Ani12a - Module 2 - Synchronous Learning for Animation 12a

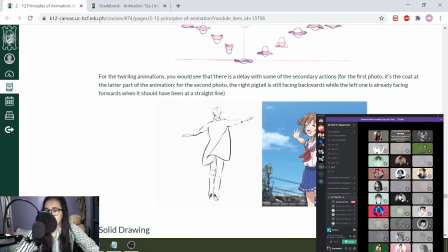49:13 So you would notice that the movement of the person, even though that the person is twirling in one direction, some of the movements, like let's say even the skirt and the arms and the ponytail, would be moving in different directions. So even though that the entire torso is already at the front,
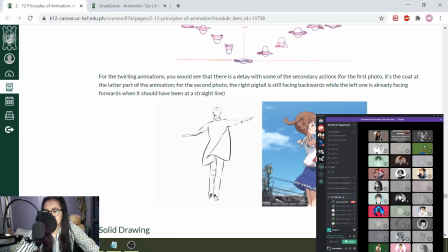49:30 you would see that the pigtail and then yung ribbon natin dito is still moving from the back. And then itong nasa may right leg natin, it's already moving towards the next direction.
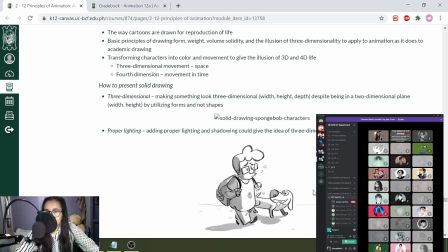49:44 Lastly, we have solid drawing. For solid drawing, this is essentially the way cartoons are drawn for reproduction of life. So the basic principles of drawing form, weight, volume, solidity, and so on and so forth, it's basically making your character look 3D.
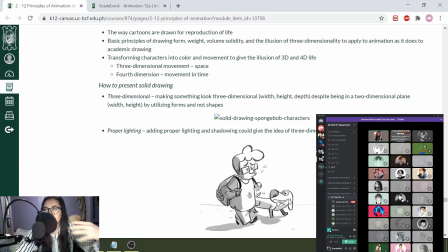49:59 Ibig sabihin, it moves at a 3D space even though that it's only technically 2D. In some cases, they would even say that it has to move in 4D because it has to move at a certain time.
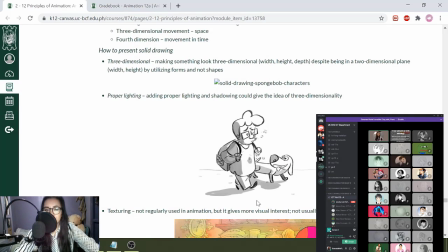50:12 So how do you present solid drawing? So number one is making the basic shapes three-dimensional. So when you were learning how to create anatomy, you were taught how to use basic shapes. Nung 11A, you would use like circles, rectangles, ovals, and so on and so forth.
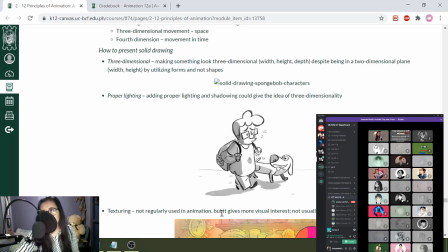50:30 When you move to animation 11B, probably, you were taught more on foreshortening. And in foreshortening, you were taught not to think of a circle as a circle, but the circle as a sphere. You have to learn more that the arms and the legs aren't necessarily ovals, but they're more of cylinders.
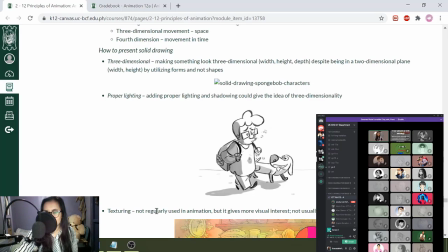50:47 So parang ganun yung idea ng 3-dimension. Pangalawa is proper lighting.
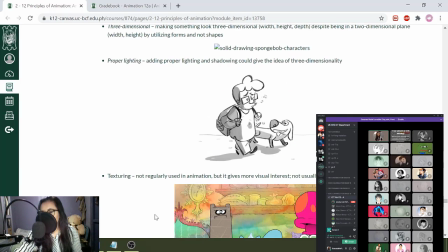50:51 It's basically adding proper lighting and shadowing that could give the idea of 3-dimensionality. So like let's say when we're seeing our faces, you would see that when you hit the light of the face in a certain angle, there are some places that have more shadow compared to that of others.
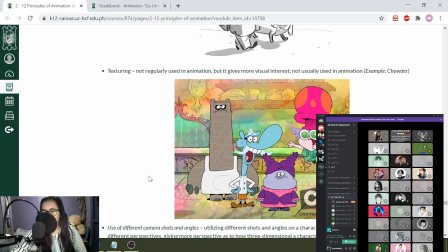51:10 Next one is for texturing. It's not usually used in animation. However, it gives you more visual interest. Like let's say in Chowder right here. Next one is for use of camera shots and angles.
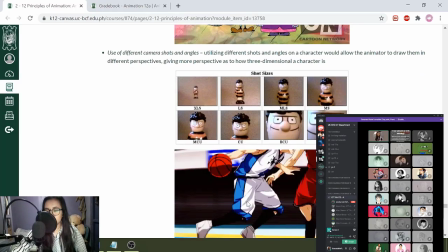51:25 So when you're creating an animation,
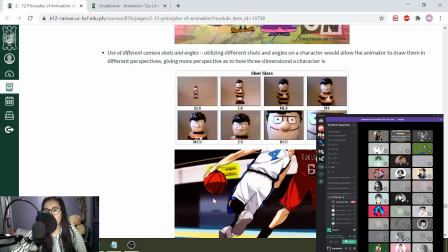51:27 it's not practical for you to just use medium shot all the time or close-up shot all of the time or even long shot all of the time.
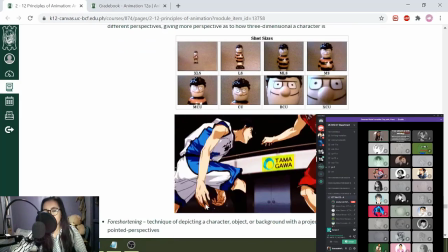51:35 You have to make sure that you use different camera angles and camera shots even in one scene.
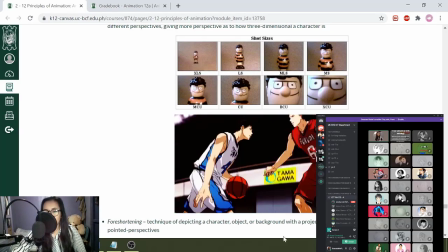51:41 So for example, we have Kuroko no Basuke right here.
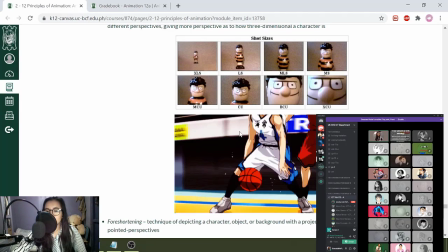51:44 You see that it starts at a somewhat long shot and then it moves to a medium shot and then close-up shot to almost a POV shot.
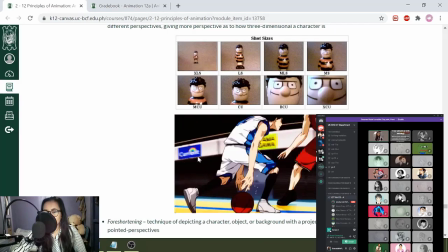51:53 So you can see that the character moves. It turns towards its side, tapos magba-back view,
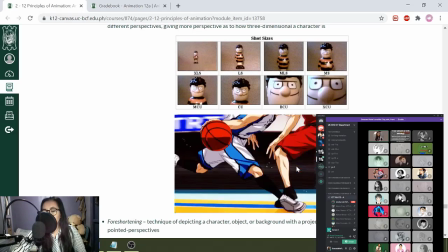51:59 tapos biglang magpa-front view for you to be able to properly see the characters in 3D.
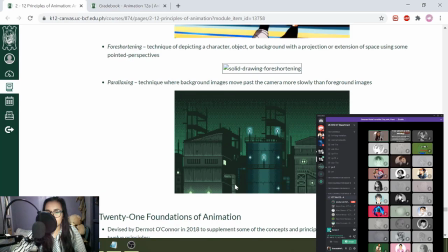52:05 Nextly, we have foreshortening, which were probably taught to you previously. It's the technique of depicting a character,
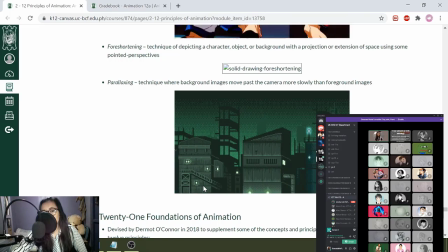52:11 object, or background with projection or extension of space using some pointed perspectives, like 1-point perspective, 2-point perspective, and 3-point perspective. Lastly, we have parallaxing. Parallaxing is more for backgrounds. We might not have the chance to do this, pero just to explain it to you, this is how it works.
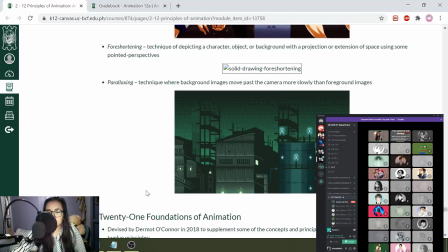52:29 Usually, a background is divided into different layers. So the first layer right here that you can see, you have the ones in detail. This is your very foreground. You can see the second layer, the one in color black, yung parang scaffolding natin and just a few houses.
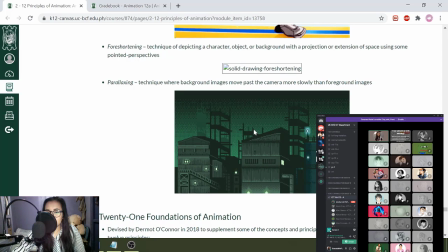52:45 And then you can see another third layer, which is in this green-gray color. It almost blends into the background, and then you have the background itself. So parallaxing takes up a pivot point. So if we have a moon right here, that would be your pivot point.
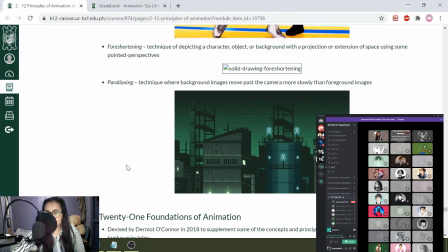53:00 You would notice that the ones at the very front moves at a faster rate compared to that of the second layer. The second layer would move faster to that of the third layer, and usually yung pinaka-background, if you have a moon there, it would not move so much.
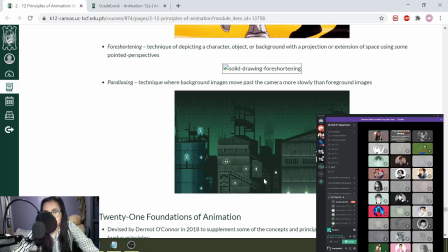53:17 Sometimes it would not even move at all. So that's the example of parallaxing.